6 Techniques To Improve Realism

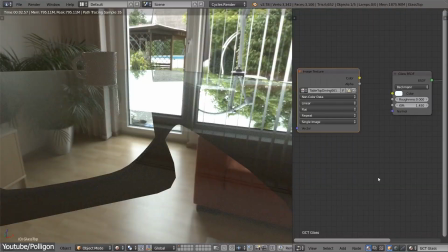(4:01)
Visual effects artists usually strive to create environments and assets that not only look real from a technical and functional standpoint,
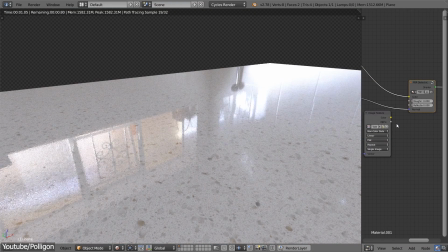(4:09)
but also something that looks used and lived in and holds a place in the scene.
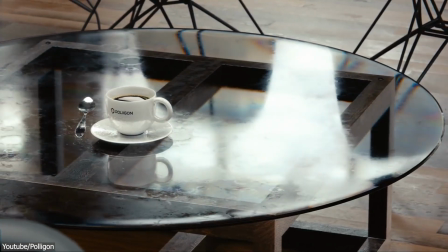(4:13)
Making something imperfect is one technique that is sometimes counterintuitive to a new artist, but it is absolutely essential for the art of realism. Number 4. Mixing live action and practical effects. This one is kinda linked to the light matching step, but it doesn't just involve lighting. Mixing practical effects and CG effects is the holy grail of visual effects.
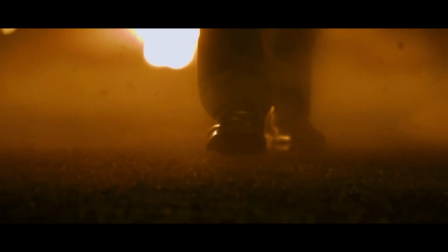(4:36)
The best motion picture and live action films have mastered the art of mixing the practical with the digital.
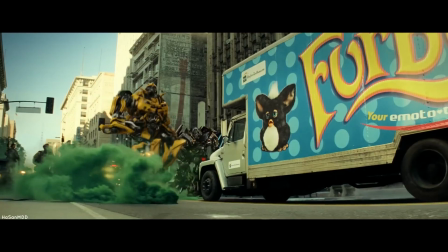(4:41)
For example, when you watch a Transformer movie, you have no shadow of a doubt that those robots are sliding through the city or chasing
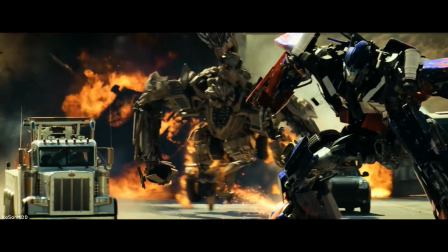(4:49)
cars on the highway. The reason why visual effects artists were able to sell the scenes is because of the mix between the practical and digital effects,
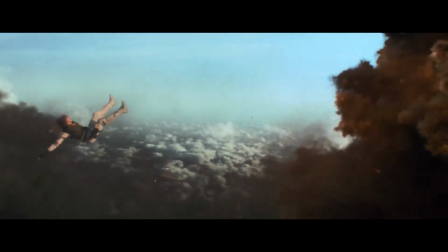(4:56)
as some of the crashes and explosions actually happen on camera,
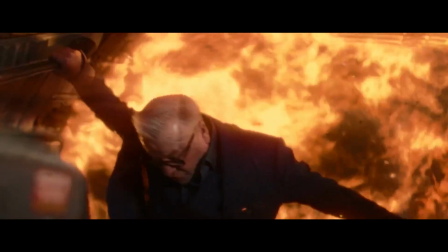(5:00)
which makes it easier to blend between the two as the scene is already grounded in reality.
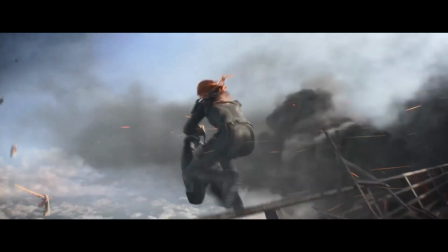(5:05)
Of course, there has to be good 3D models and stellar animations and lighting, but when everything comes together perfectly, your brain just can't tell the difference. Number 5. Scaling objects correctly.
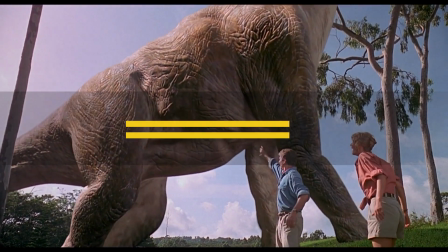(5:18)
Talking about 3D models and animation, this is a great segue to our next point, which is the sense of scale.
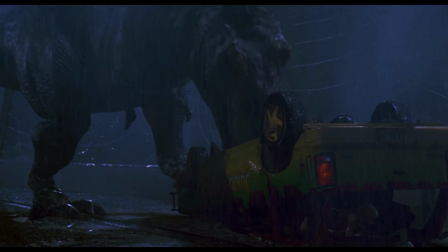(5:24)
This is another concept that new artists fail to understand or outright neglect.
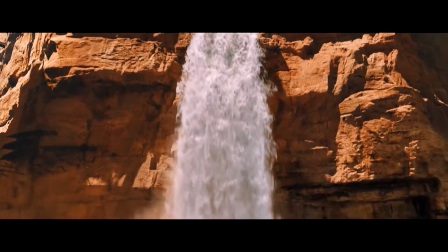(5:29)
Having the correct scale sometimes is key to making or breaking your shot. Most modern render engines take into consideration the real physical properties of light.
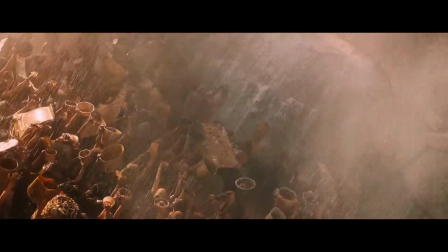(5:38)
For instance, very small objects would behave differently compared to oversized objects would.
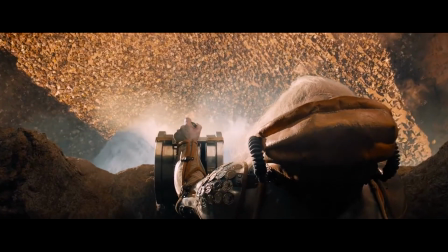(5:44)
So having the scale right in your scene is essential to improve in realism.
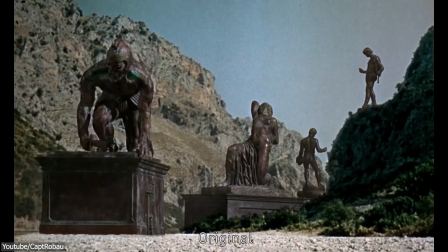(5:48)
This is why some of the old films where they used miniature models, those films looked fake, and you can tell from the lighting that you are looking at a miniature model.
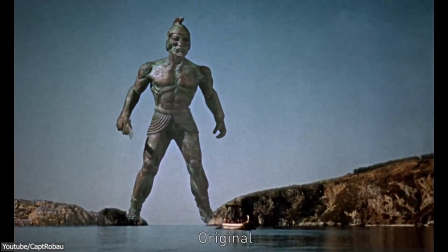(5:57)
Of course, visual effects give a lot of freedom, but sometimes it has to be grounded in reality, otherwise everything will end up looking fake.
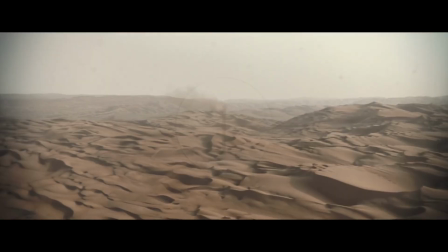(6:05)
For instance, in the 2021 sci-fi adventure movie Dune that was created by Denis Villeneuve,
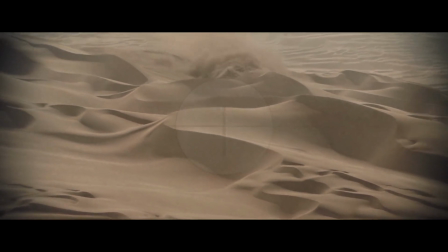(6:10)
he talked about how they were able to render the desert in the movie,
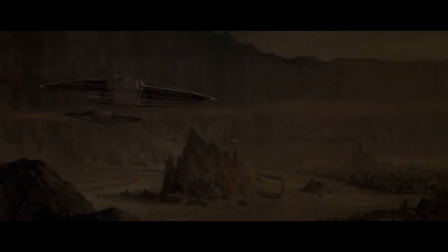(6:14)
and he mentioned how the scale of the sand was a huge problem in the original 1984 Dune,
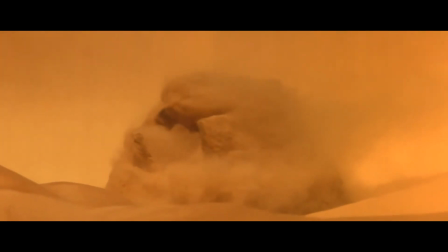(6:20)
where they used a fine micro powder to sell the scale of the desert in some of the close-up shots.
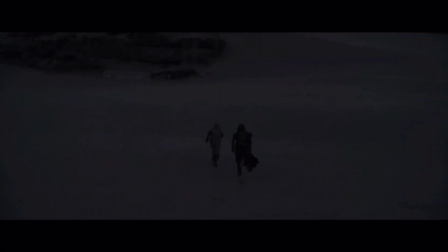(6:25)
In the 2021 version,
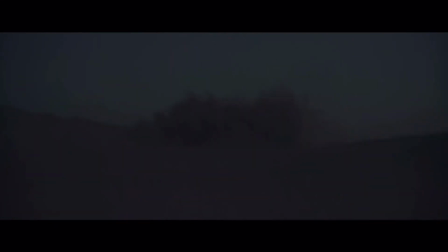(6:27)
the VFX artists from Double Negative had to take into consideration the physics of the sand and how it interacted with the creatures.
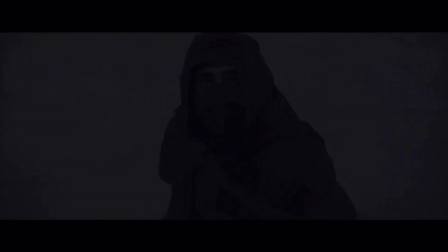(6:34)
As the first time, they tried to apply the sand simulations, but they felt that the scale looked wrong,
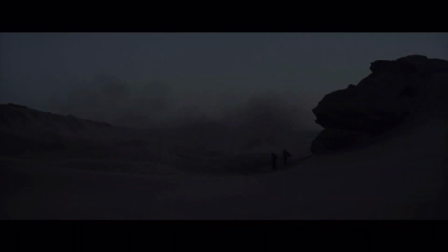(6:40)
and the whole scene ended up looking like a miniature, and they had to scale the sand particles down to become even smaller.
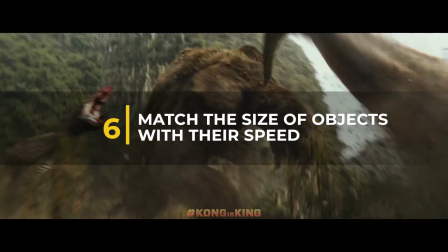(6:48)
Number 6. Matching the size of objects with their speed.
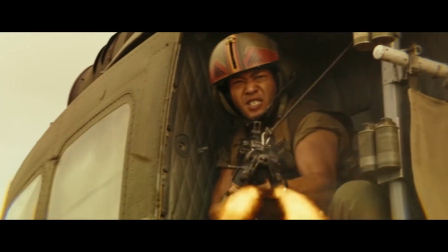(6:51)
Around the same topic of scale, one other thing to keep in mind when talking about scale is also considering how fast things should be when moving in space,
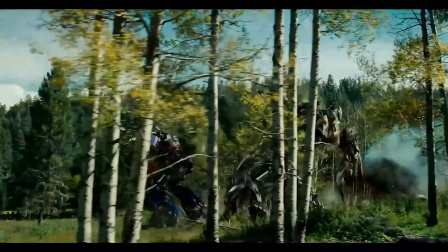(6:59)
because a large object, for example, would obviously move at a lower speed. For example, in the Optimus Prime fight scenes in the second Transformer movie,
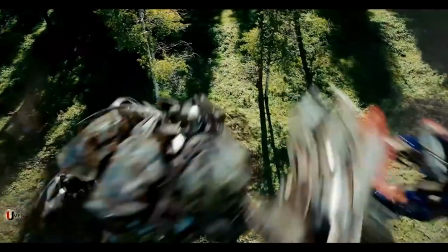(7:08)
one of the reasons why they looked realistic is because of the speed of movement of the Autobots and Decepticons compared to Sam's,
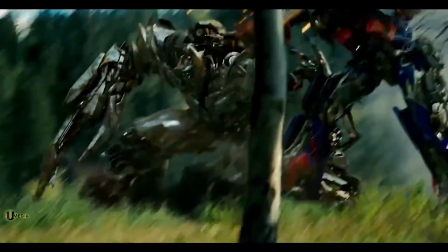(7:16)
which was much slower. Some might argue that physically speaking, there is no limitation of movement speed when it comes to scaling.
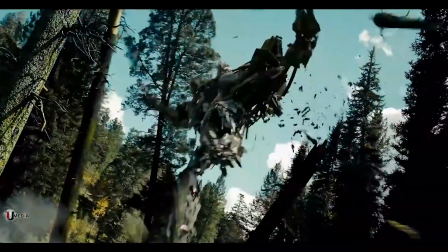(7:23)
Either way, movie makers and visual effects artists decided that the bigger the object is, the slower it should move.
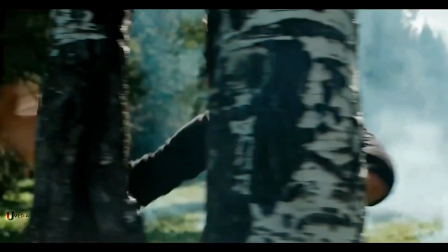(7:30)
Sometimes in movie making, you don't have to do the most realistic thing,
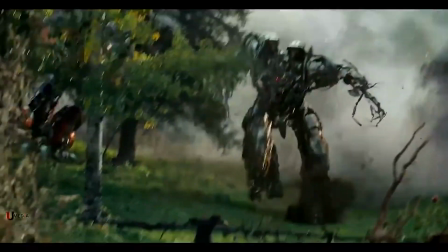(7:34)
but rather the best looking thing in the screen and in the context of the scene, and most importantly, what audiences think should look real.
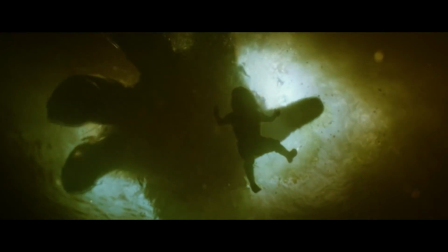(7:42)
I hope you found this video useful and informative. If you did, please give it a thumbs up.
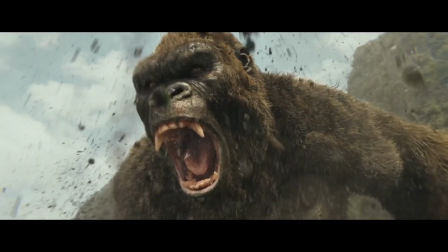(7:48)
You can also check some of our previous videos. Thank you very much for watching, and I'll see you in the next one.